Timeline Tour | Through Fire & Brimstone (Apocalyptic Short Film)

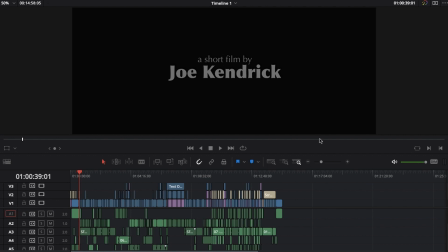Want to find out what goes into the editing process for a short film? Follow me and find out.
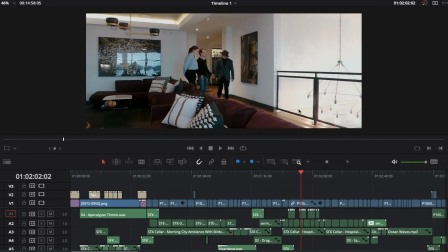Let's take a look at this is the editing timeline for one of my newest short films, and I just want to kind of show you just like what it looks like, what the process looks like,
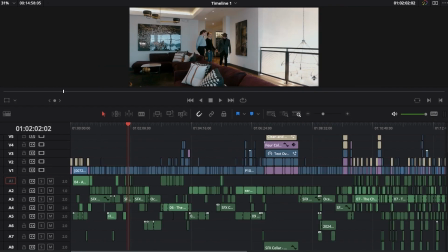um, just the kind of the kind of creative decisions that I have to make,
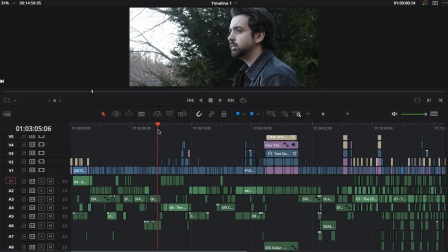and kind of walk you through what that looks like and assembling things, and just the kind of the structure that I have,
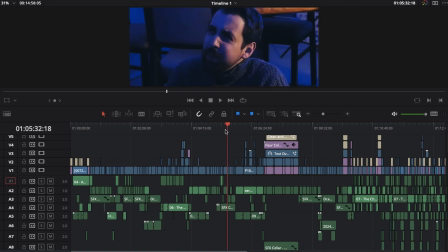the conventions that I use, all for the benefit of creating a creative piece. And when I break those conventions, because not only does every short film have different needs,
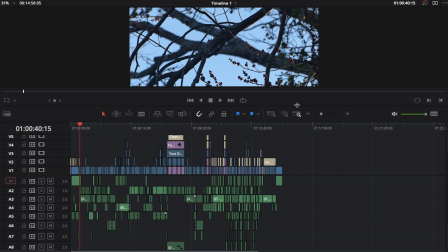but so does every scene in a short film.
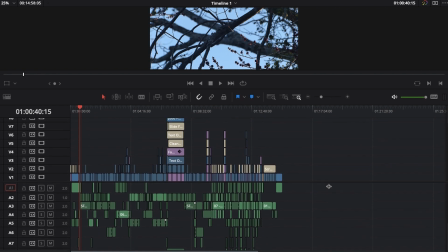So let's just kind of take a look at the editing timeline for my newest short film, Through Fire and Brimstone. You can see that there are 8 video layers and 11 audio layers. And most of them are not getting used at any given time.
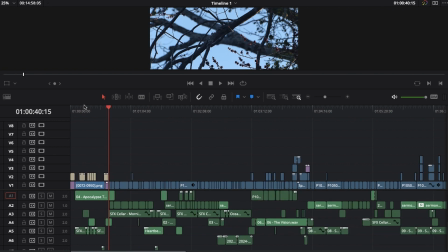I'm trying to be really efficient with the way I use overlays, and I think this is something I've been trying to be intentional about,
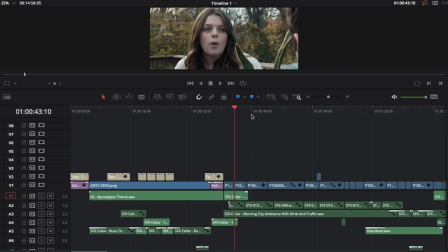like focus on the storytelling, focus on the footage, on the acting,
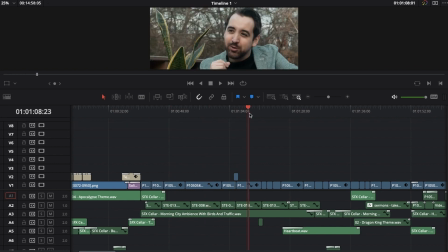on the script, and have everything else be supplemental. I don't want to have a distracting edit on a film like this.
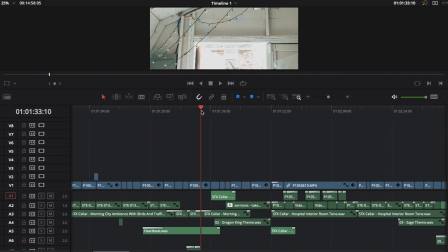This is just something I was thinking about. I want the creative decisions to be what's guiding the interest. And there are creative decisions, and there are times where there's ways to use the edit to help tell that story in a way that is not distracting,
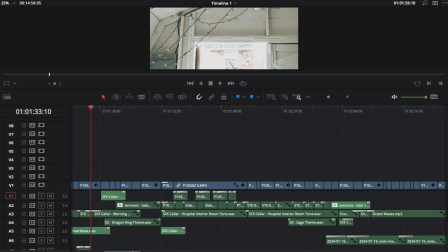and ways to use the edit uniquely. Let's look at maybe a scene like this.
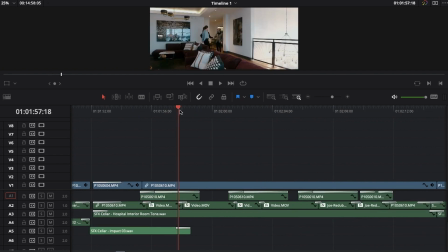There's some kind of standard things happening during a shot like this. For instance, there's several things going on in a shot like this as as I'm establishing the scene.
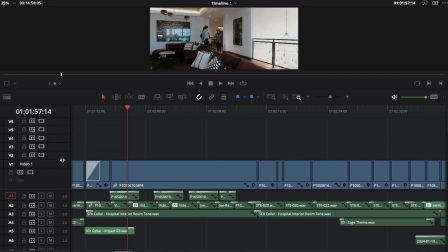But let's look at the audio. Let's focus especially on that. How do I break this down?
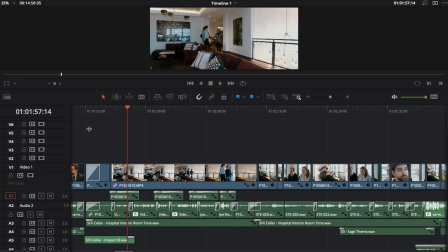So what we have here is a mix of several elements. First off, there's a sound effect, a low impact to trigger the scene transition,
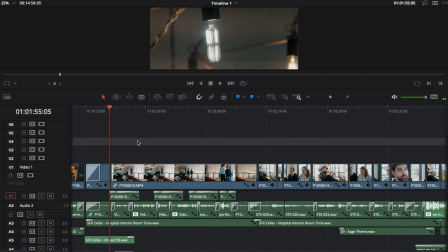a thum, just something to kind of, to have a kind of cinematic scene transition.
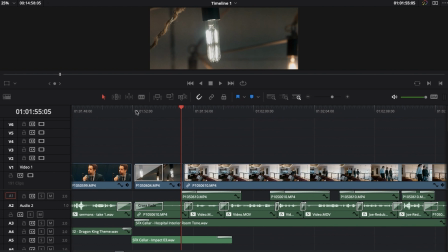It's kind of a punctuation, right? A very literal kind of punctuation.
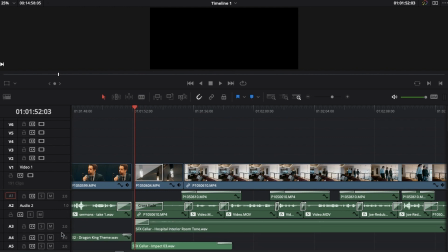And then we fade in this ambient sound, which is, of course, a stock asset.
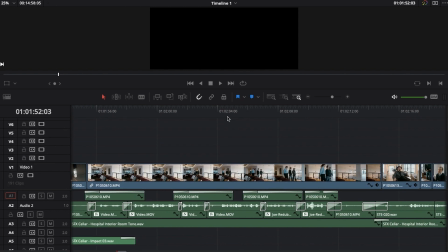And then we fade in a couple of extra elements just because this scene, this shot required ADR.
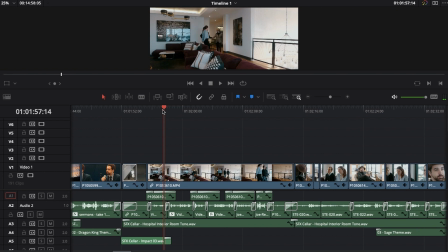And so aside from that one shot with ADR, which I think I blended really well in that shot.
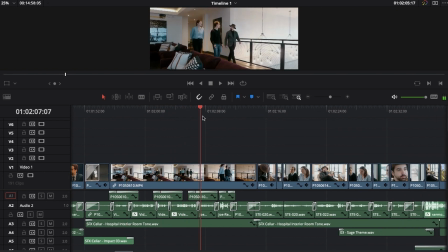I'm really proud of how that turned out for this shot.
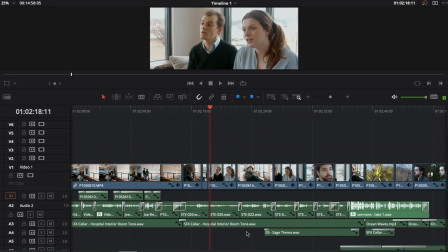But, like you go to these couple scenes and all that's happening in the audio is just trying to figure out the right
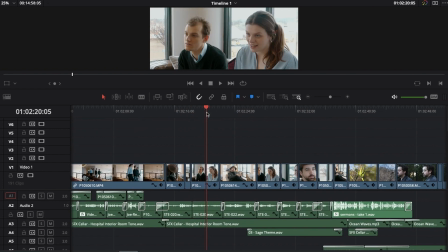volume balance of the on-set recorded dialogue and that room tone.
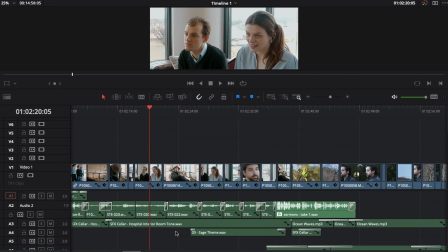Which of course is pulled from a different space and just has I love it because it's hospital sounds, and it doesn't completely match the space, but I think it does add a kind of coldness to the scene.
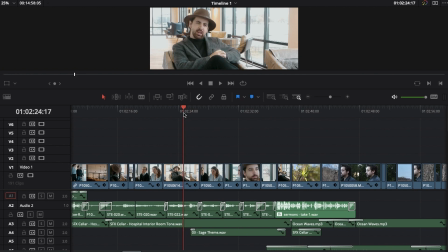This is a very cold movie. It's filmed during the winter, and I think that that's just part of the aesthetic here.
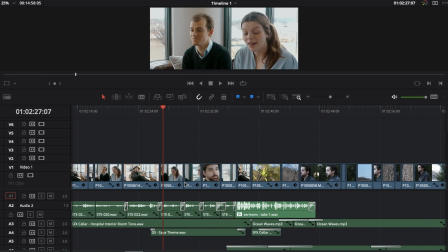And of course the music comes in, but it's only a couple elements. It's nothing too crazy.
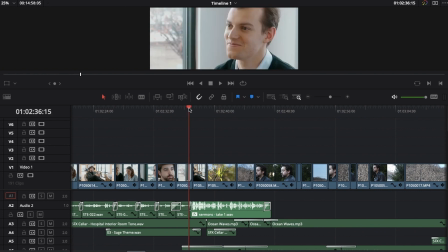There's nothing too distracting. But there's ways to use the edit in ways that are distracting.
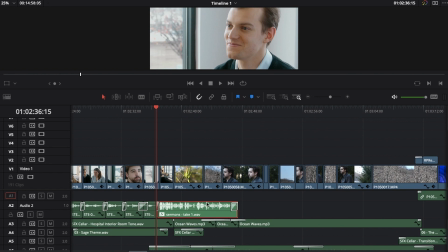There's this audio, from a different scene, dialogue from a different scene that comes over,
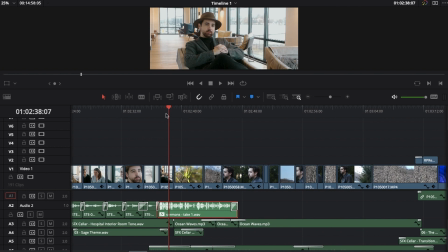kind of used as a voiceover that is totally distracting.
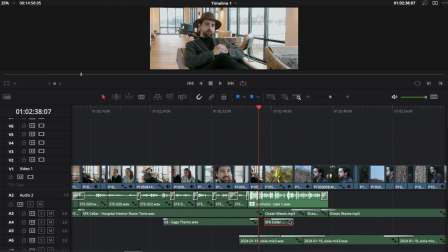We have these booms. Those are non-diegetic, audio elements.
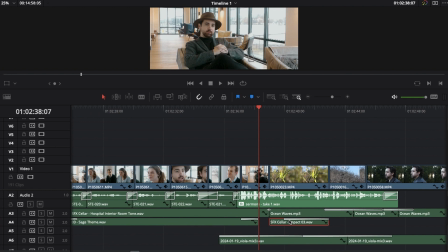That in many ways, like booms like that, those cinematic impacts, they are musical elements, and you can see them as a soundtrack, an extension to your soundtrack in a lot of ways. Philosophically, I use them in that sense. But really, it's like I'm not using them while I'm composing.
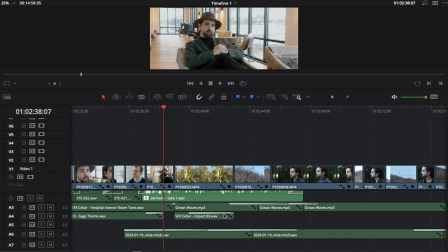I'm using them while I'm editing to try to figure out the pace of the film. So really, like, they are sound effects that I'm using non-diegetically.